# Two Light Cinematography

Not everyone has access to a full lighting kit, so this week we're looking at ways to get more cinematic images by using only 2 lights.
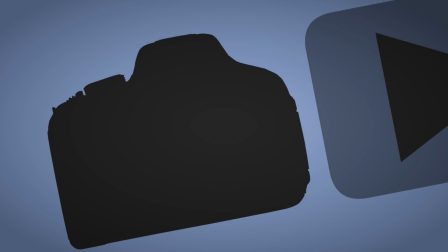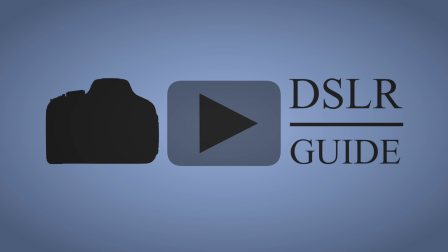Hello, my name is Cade, and this is DSLRguide. So for this week's video I've put together 4 different lighting setups. The idea is just to show you how easy it is to improve your lighting, and I'm going to be comparing it to the original lighting setup, which is usually just like a single light bulb in a room which isn't very bright, and I'm going to be showing the difference just to kind of encourage you that actually it is really easy to improve your lighting and it makes a huge difference.
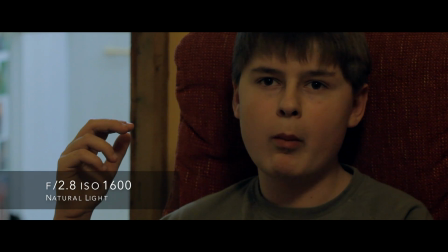(0:42)
So for the first shot we have a simple close-up. Now you can see from the shot that the lighting is pretty poor, and since it was so dark I had to shoot at ISO 800. And we can also see that the light from the other room is actually so bright it's pretty distracting. So let's drop the ISO down to 160 and stop down to f5.6,
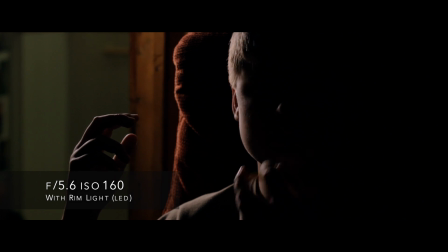(1:01)
and if we add a rim light on camera left behind the subject, then that gives a nice outline to the subject around his face and also around the hand. And one of the things I like to do with LEDs is always put a little bit of diffusion, because that way it'll act as one light, because without diffusion you tend to get some strange shadows due to the fact that there are lots of tiny little bulbs which all cast different shadows. So put a bit of diffusion on it and that should work pretty nicely. For the key light I placed it in front of the subject, but 45 degrees to the left, so that the outside edge of their face falls into shadow.
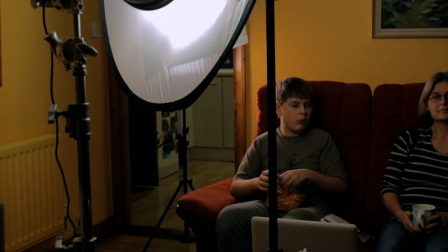(1:32)
I wanted this light to be very soft and even on the face, so I set up the diffusion panel from the 5-in-1 reflector set,
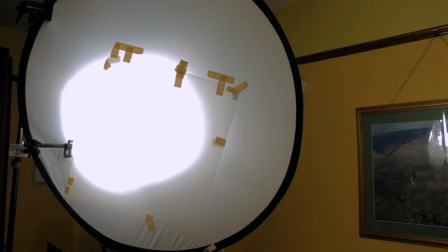(1:40)
and then I also taped some diffusion paper on top of that for an even softer light.
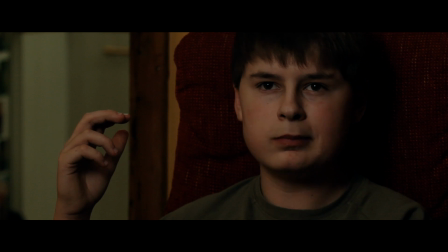(1:44)
Now this shot is definitely underexposed, but then when you add in the second light it tends to even it out a little bit, and it's okay that a lot of the face is in darkness.
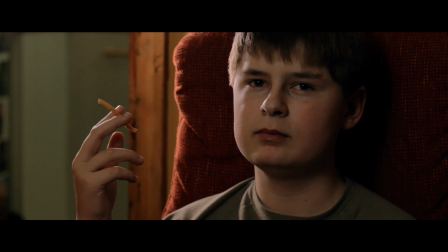(1:53)
It gives it quite a moody look, and that could be something that you're going for.
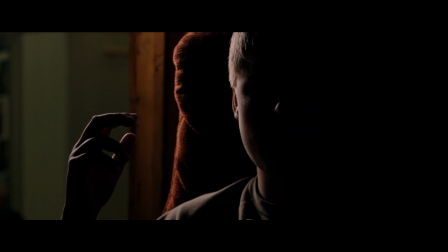(1:56)
Now of course if you want to just have that rim light, then that gives a very different effect which could be used in a short film maybe. So now let's try lighting some objects. Whether you're doing product shots for a promotional video or close-ups in a short film, it's really good to have some tricks for lighting different kinds of objects.
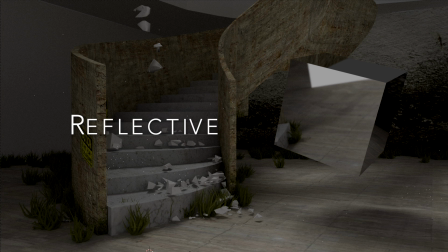(2:14)
So generally there are transparent things, there are reflective things, and there are opaque or diffused things.
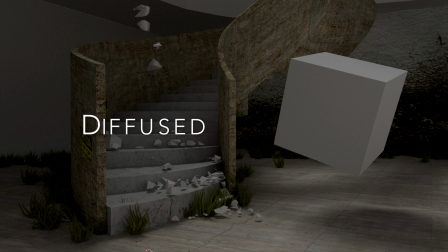(2:21)
So diffused objects generally are going to be lit pretty much the same way that you'd light a person,
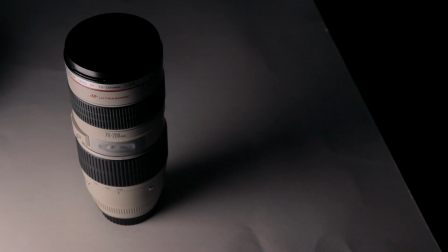(2:25)
but if you're doing reflective things, for example, let's take a look at this shot of a lens.
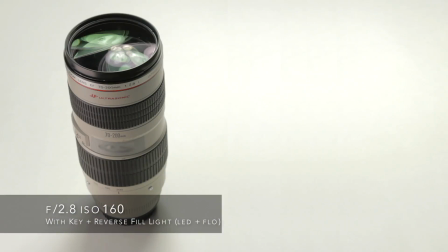(2:30)
All I did was position a second light so that you could see the reflection of the light through the lens. So basically you just move the camera and move the light around until you can see the reflection of the light through the camera. It's pretty simple, but it's all to do with the positioning of both the camera and the light, and this is a pretty easy way of getting some really nice looks. Now in this case, because the lens is so reflective, it looks pretty weird at the moment,
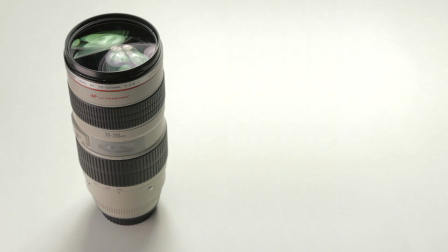(2:56)
but as soon as we add a diffuser, the same one as from the last shot, then it looks a lot better.
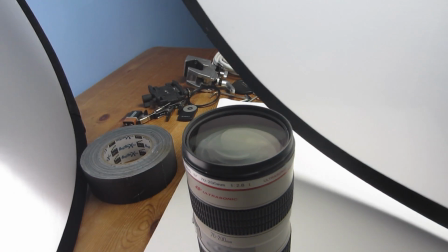(3:01)
You can see we get a pretty nice effect from all the different elements of glass. So for this next shot I'd like to demonstrate a technique which helps you to work faster and be more efficient when you're lighting shots. So let's say you're looking for a medium shot and a close-up of the same character. Well, it makes a lot more sense to light the wider shot, because then you can just move the camera and punch into your close-up, as opposed to if you had lit for the close-up, then when you back up you'd see all the lights were in the shot. So this is a very simple idea that if you're shooting a wide shot, light for that one first, because then you can just move the camera around and move some lights around if you need to, but you've got a very good basis where you can, if you need to, just move the camera around without changing the lighting.
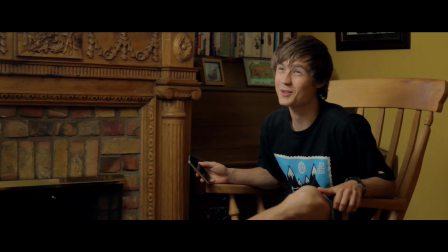(3:46)
So for this shot we set up the same fluorescent light in the kind of standard key light position where it's 45 degrees from the camera,
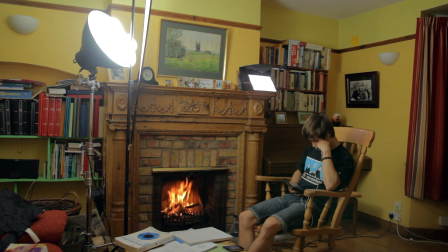(3:52)
and in this case on camera left on the inside of the frame,
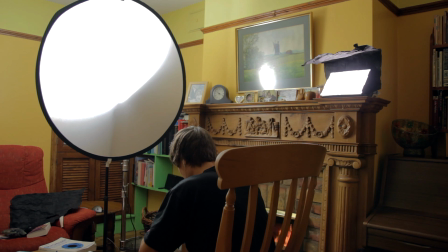(3:55)
except this time we pointed it upwards so that some of the light will go through the diffuser, but also some of it will bounce off the ceiling. Now this means that I don't have to have a background light, because the light tends to kind of fill the room quite a lot.